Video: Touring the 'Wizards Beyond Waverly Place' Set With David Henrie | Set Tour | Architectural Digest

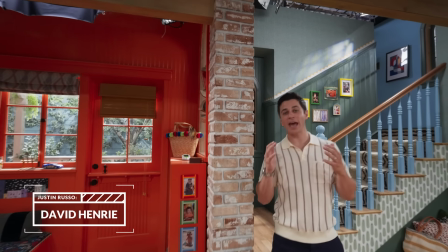Hi, AD. What is going on? I am David Henrie, and I cannot wait to show you around our set.
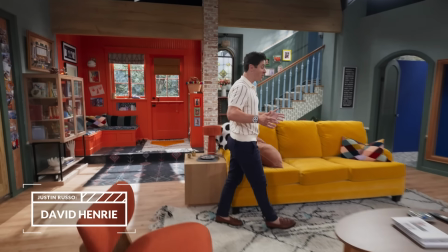So let's begin.
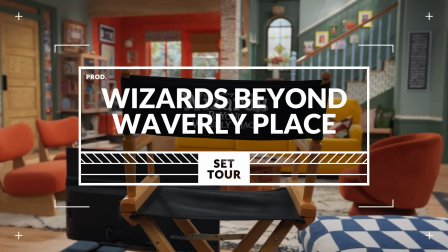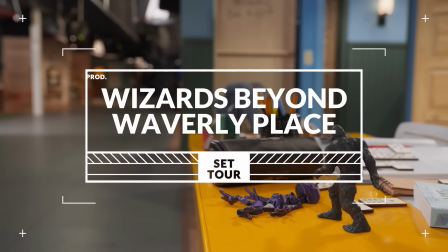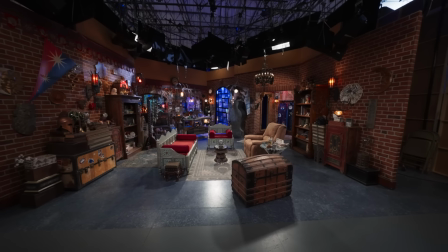We are here in the Wizards Lair from the original show. This was built exactly to spec.
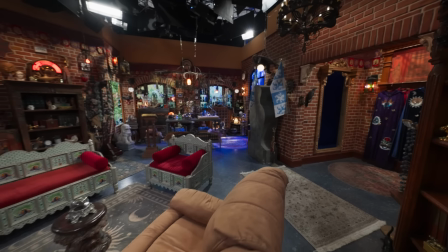And they even found some of the original furniture from the original show in prop houses all over LA.
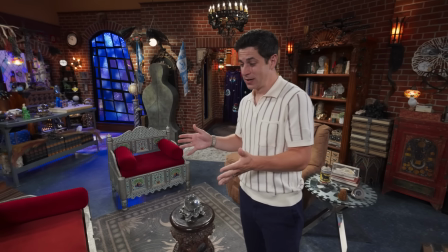The first time that I walked in here, I hadn't been here since I was 21. I'm 35 now. Does that make you feel old?
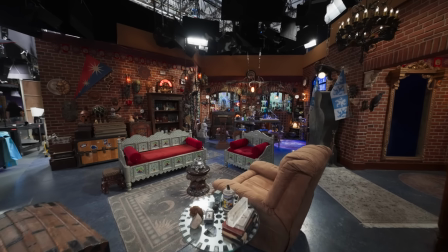It makes me feel even older. It's kind of like if you were to go into your childhood bedroom untouched.
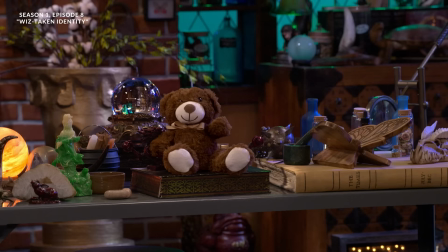All these feelings hit you. You don't know what to make of it.
Oh boy.
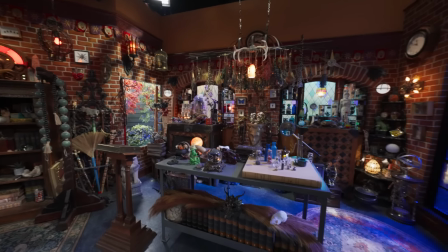When you first see this set, it's a massive moment. Justin walks through the mirror and he walks into the set and it's covered in cobwebs.
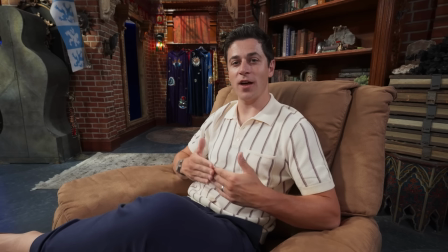And Selena walks through at the same time. So it's kind of a pivotal moment early on in the show when we dust this thing off and we start putting it back to use.
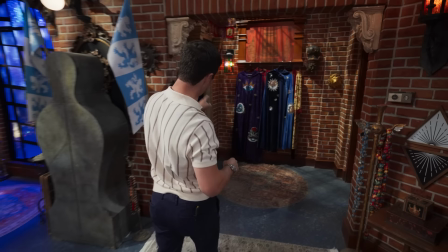The fun part is there's two exits. One exit is a mirror. The mirror goes to our house.
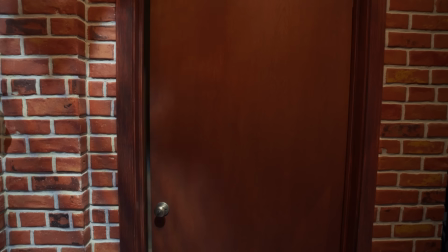And then this door right here goes to the sub shop, the original sub shop for Wizards of Waverly Place. This set was so well documented. It was originally designed by Michael Hines.
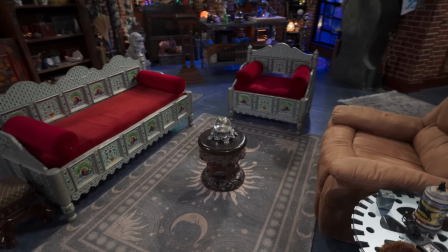Online, we found so many images, and then once the set dressing started working, it was amazing how many pieces that they found from the original set. This is where Justin would teach, so this is all built to spec.
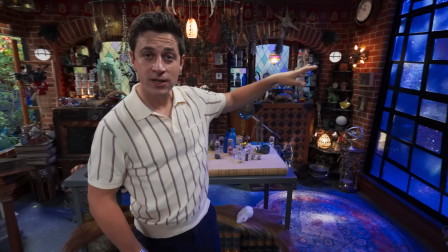And then you have the Wizard World portal. So it's a big portal that goes off into the Wizard World.
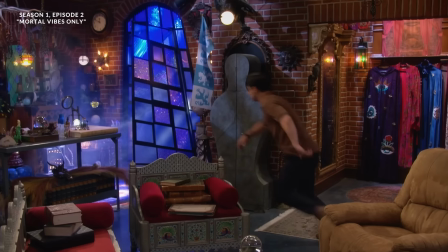Normally they smoke it up and they make it all mysterious. And then, we got our...
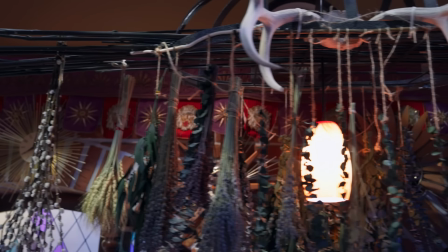These are like herbs. You got to spice it up a little bit. But, we got our little upside down herb garden.
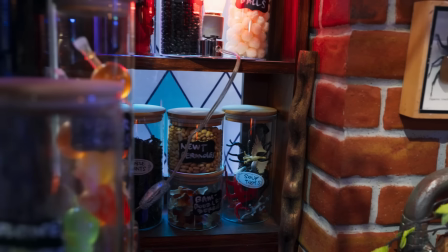And, just creepy stuff. Who knows what you're doing with that?
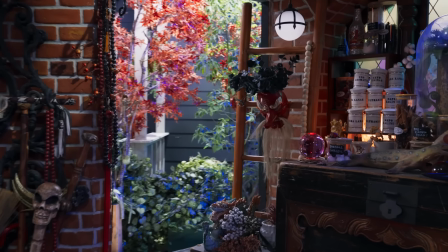Camera hole. Very important camera hole. They put cameras through there and they shoot us.
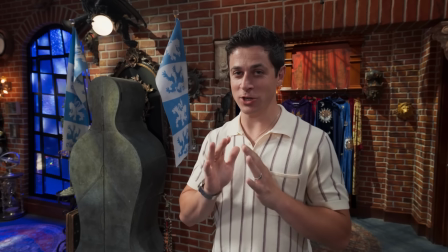Don't have those in your house. So probably one of the biggest moments in the show is when Justin gets his wand back.
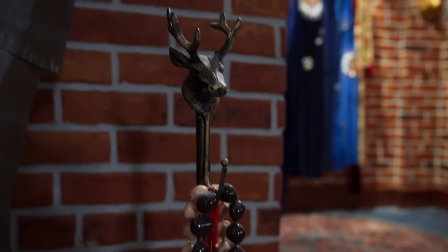It's kind of like picking up your lightsaber again. It's huge. And then he taps on a brick.
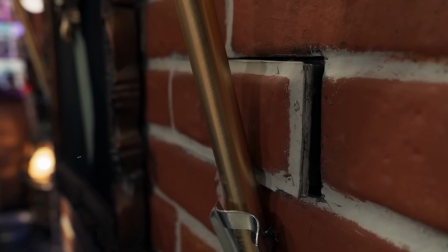The brick comes out and then he pulls this out from the wall.
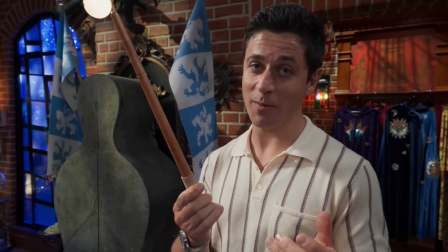Probably my favorite prop.
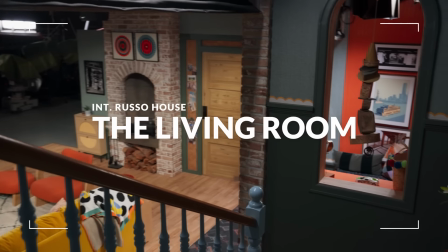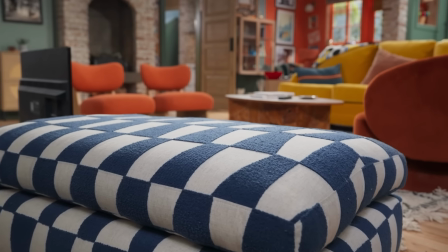One of the big things to me when we were designing these sets was, what is the couch?
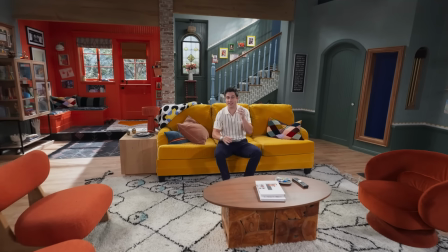The couch is a staple in every sitcom, right?
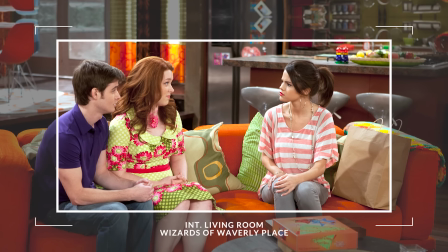And in the original Wizards of Waverly Place, if you remember, there was a very iconic orange couch.
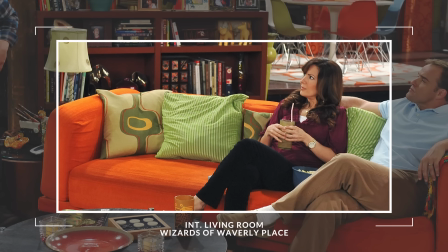So we wanted to do a similar color, something that paid homage to the original.
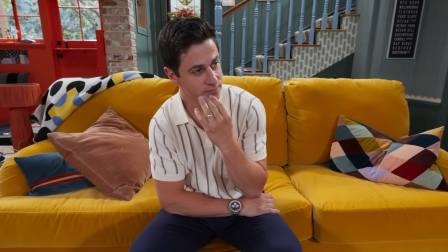In the original show, the couch was so great that Selena and I would frequently take naps on it during lunch.
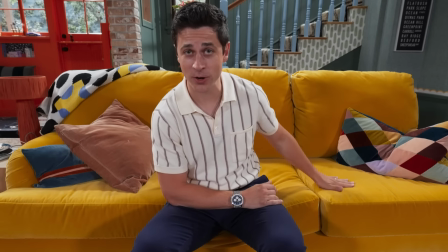And I have to say, this couch also has that same magic. Surprise!
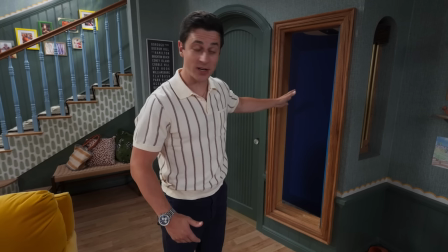We felt putting the mirror next to the bathroom was a really good idea because you actually need to go in and out of this thing.
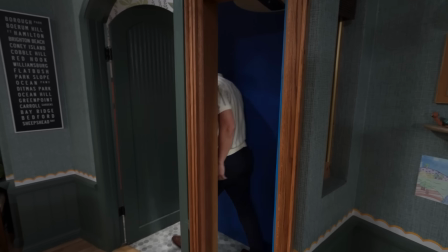So you need a physical hole to go into. And then you have your bathroom door exit right here.
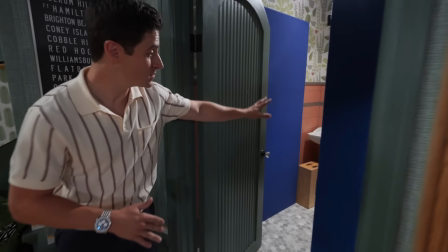There's a little bathroom here that we actually did dress. I don't know if we'll ever use it. We haven't yet, but we have a bathroom there.
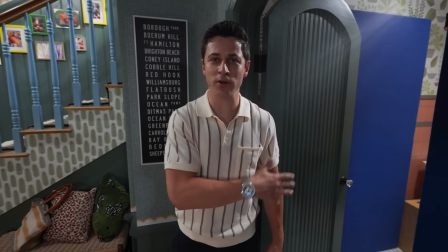And it's really awkward when you have multiple characters going through this mirror because you'll have 7 people back there sometimes and it gets a little tight.
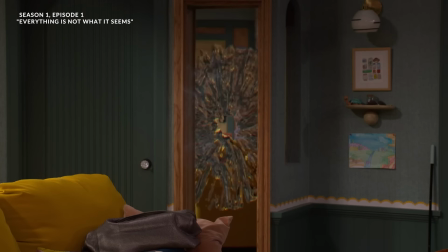I send thee to the nowhere zone.
Wizards Beyond Waverly Place takes place in Staten Island,
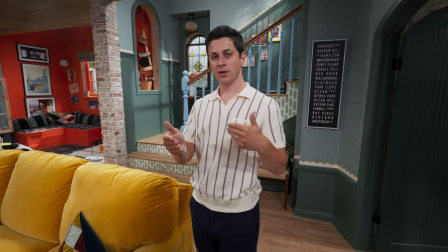and Justin made a strategic move out of home to Staten Island to become vice principal of a school.
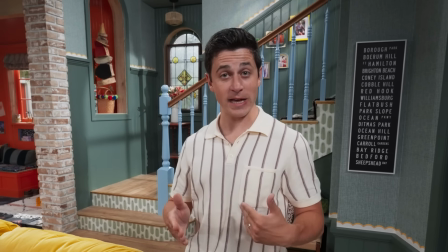Staten Island, is not too far from Waverly Place where the original show took place. He met a wonderful woman, settled down, had a couple kids.
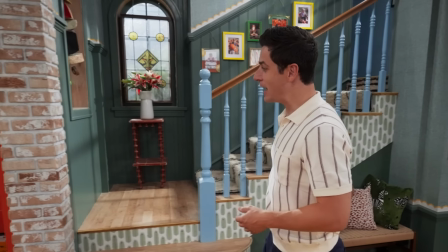I think we have a 3-bedroom. And little sitting nook here.
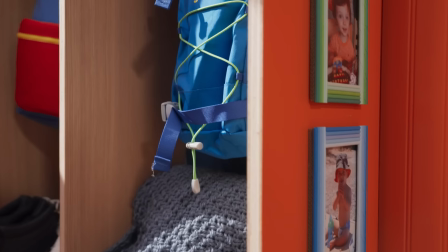We can do a little reading or a little changing from coming out of our backyard there.
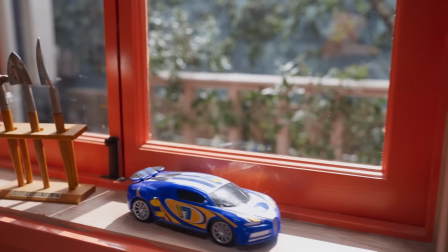And color was a big deal.
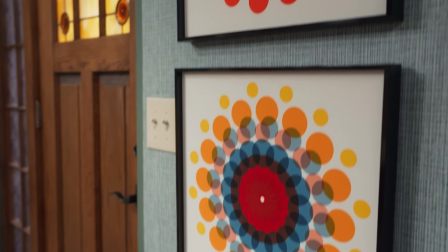When we were originally designing this, we wanted to make it feel as elevated as possible, almost like we were an adult sitcom, just with a little more color.
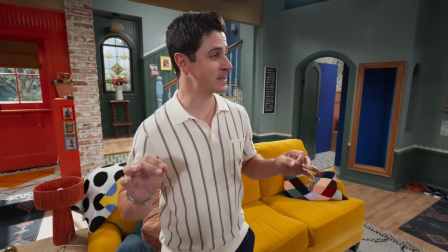And by the way, you might hear some noises. This is a working set. People are building things and off doing their jobs.
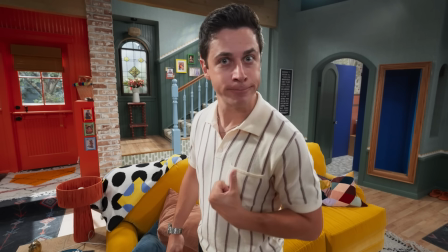So you might hear some things. I might have to get quiet at one point if they record. Yeah, they're in their, mid-30s.
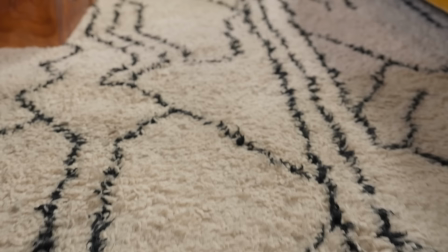So I wanted our set dressing to be from places like West Elm and CB2 and flea markets. My favorite Easter egg, and David didn't know about it, was the painting that was done of Waverly Place.
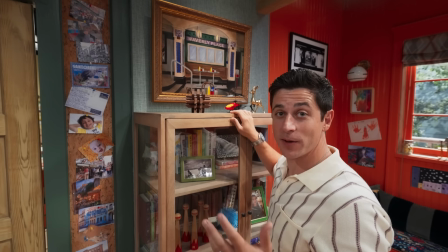So this is a total throwback, and I wasn't expecting this. I just showed up on set and I saw that, and it literally made me a little bit emotional, a little bit.
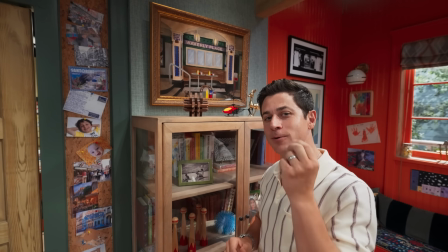Felt my Adam's apple dip a little bit.
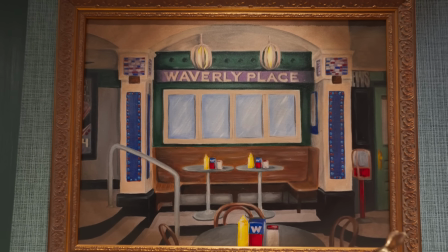This is the sub shop from Wizards of Waverly Place, where I've spent so many hours and years of my life. in this very set. We wanted to show a home that was not only on Staten Island, but also reflected this young family.
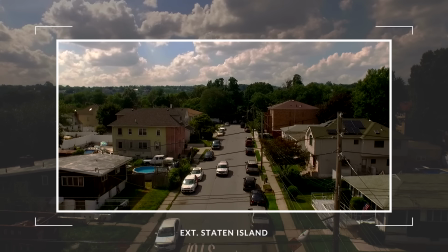We found some architectural precedent of what the homes look like. There's some brick homes, but we really like these wood siding,
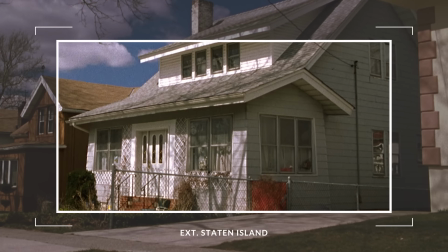and we thought that was a little more familiar, warm, comfortable, accessible.
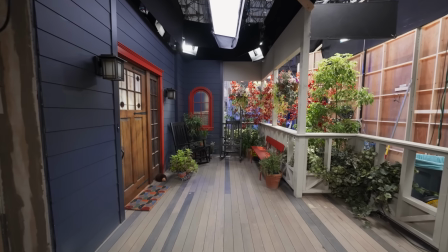So this is my porch. A couple chairs here for me and the wife when the kids are in bed to sit out here, watch a sunset, you know?
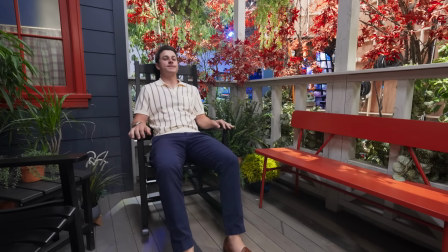Watch the cars go by, watch whatever, you know, birds chirp.
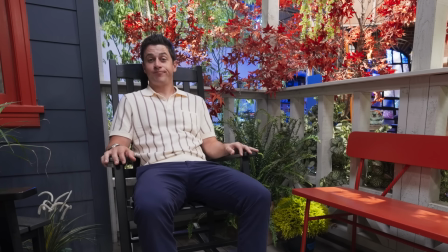Maybe have a water. Have a water with my wife and, you know, just watch things.
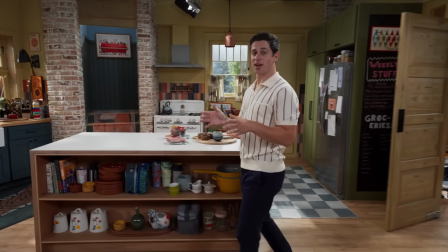All right, so welcome to the kitchen. The kitchen is another staple in every sitcom since the beginning of time.
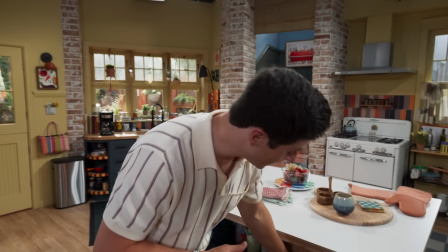So it's a really important one for us to get right. Fun fact, all the pots and pans are from our place, from the Selena Gomez collection.
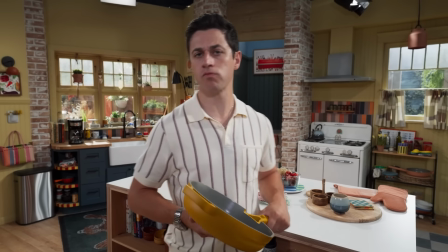So, you know, we take care of our own. We're repping.
But don't you miss it?
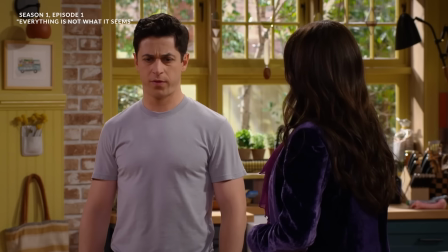You know, teaching wizards? No, I don't even think about it every day.
When they're actually using it as a practical kitchen or they're acting, you have to turn their bodies towards camera.
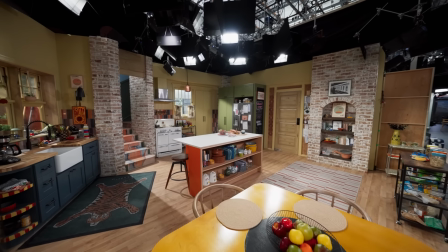In that specific kitchen, we already knew like the age of the house,
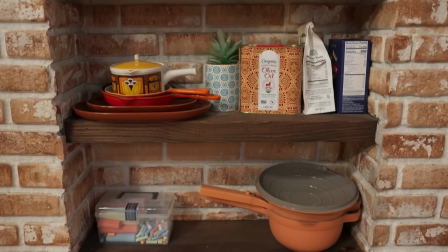so we wanted to have some of the old kitchen, and then the Russos, the young family, I wanted to also reflect that.
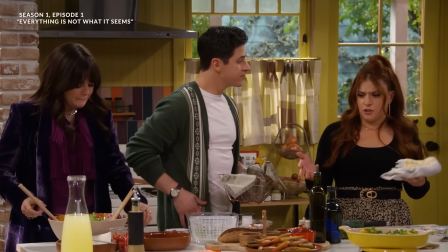So that island is very modern. Downstage, I allowed for us to see some of the artifacts so that we understand the family. We also brought in that little snack station so that the kids, when they walk in,
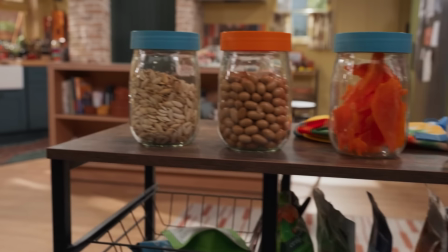they're completely looking at camera while they're taking their snacks.
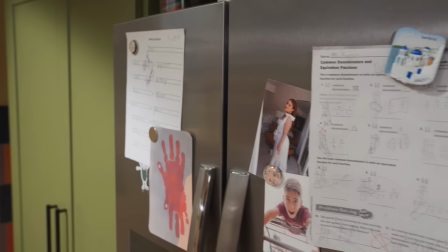So these are all real appliances and they have stuff in them, but they're not on because they make noises and whatnot.
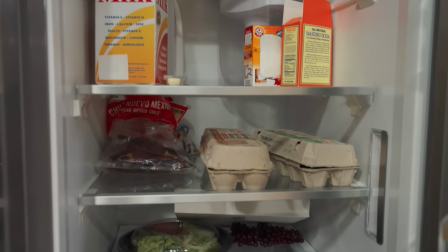But we have stuff in them for when we shoot. If you open up the door, you see there's texture and things.
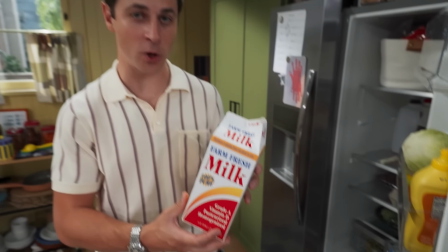Last week, we had to do an episode where my character drank this farm fresh milk from the carton and then shoot it into the sink over there.
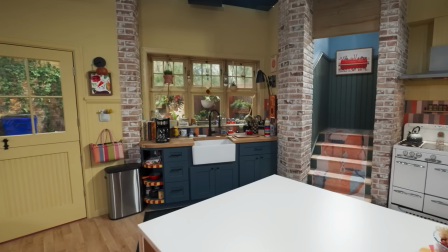And we had massive gentlemen's bets going on behind camera with the crew if I would make it or not.
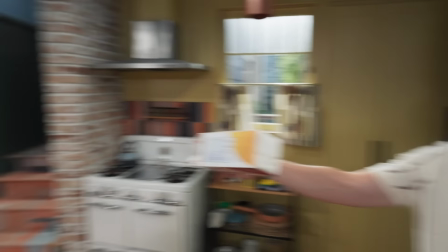It was a long shot. I mean, from here to the sink, it's a long shot. Let me see if I can make it right now. You ready?
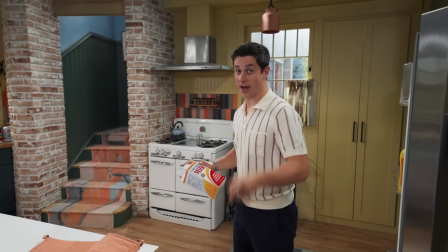Do you think I'm going to make it in the comment section? Yeah, I like that. That was a yes. Nothing but sink.
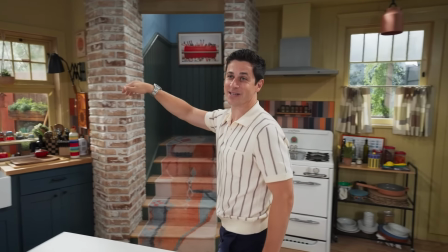That would have been really bad if I missed that. That would have been really bad.
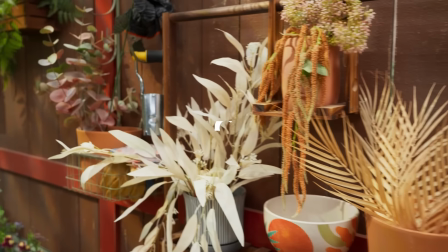Let's go to the backyard.
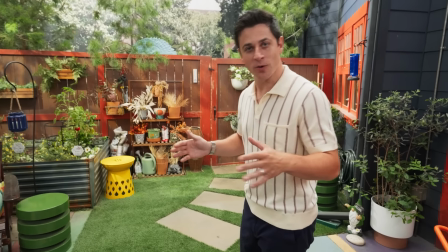So this is our little slice of paradise. You know, we're in Staten Island. Houses are kind of crammed in there.
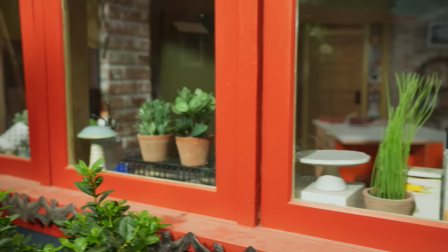And this is what we got. We got a nice little garden here, another place for my wife and I to sit and have a drink of water,
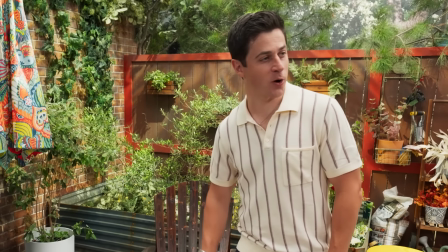where we sit right here and enjoy our water and get a little sun,
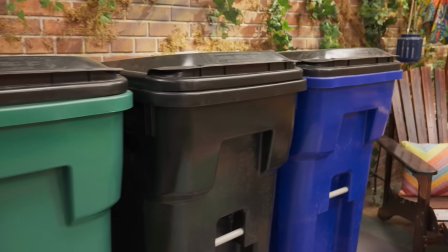you know, get a little Staten Island sun. In terms of making an exterior set look believable because it's actually inside,
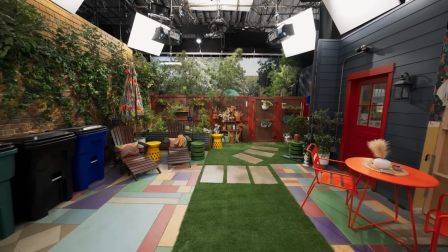a lot of it has to do with the aging, the paint job on the walls, the fence, the floor.
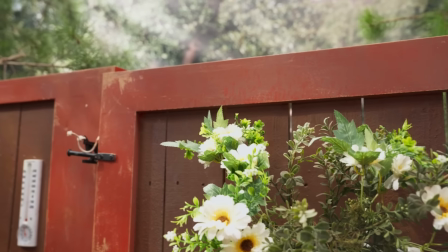This is Staten Island, we're in New York, they get weather.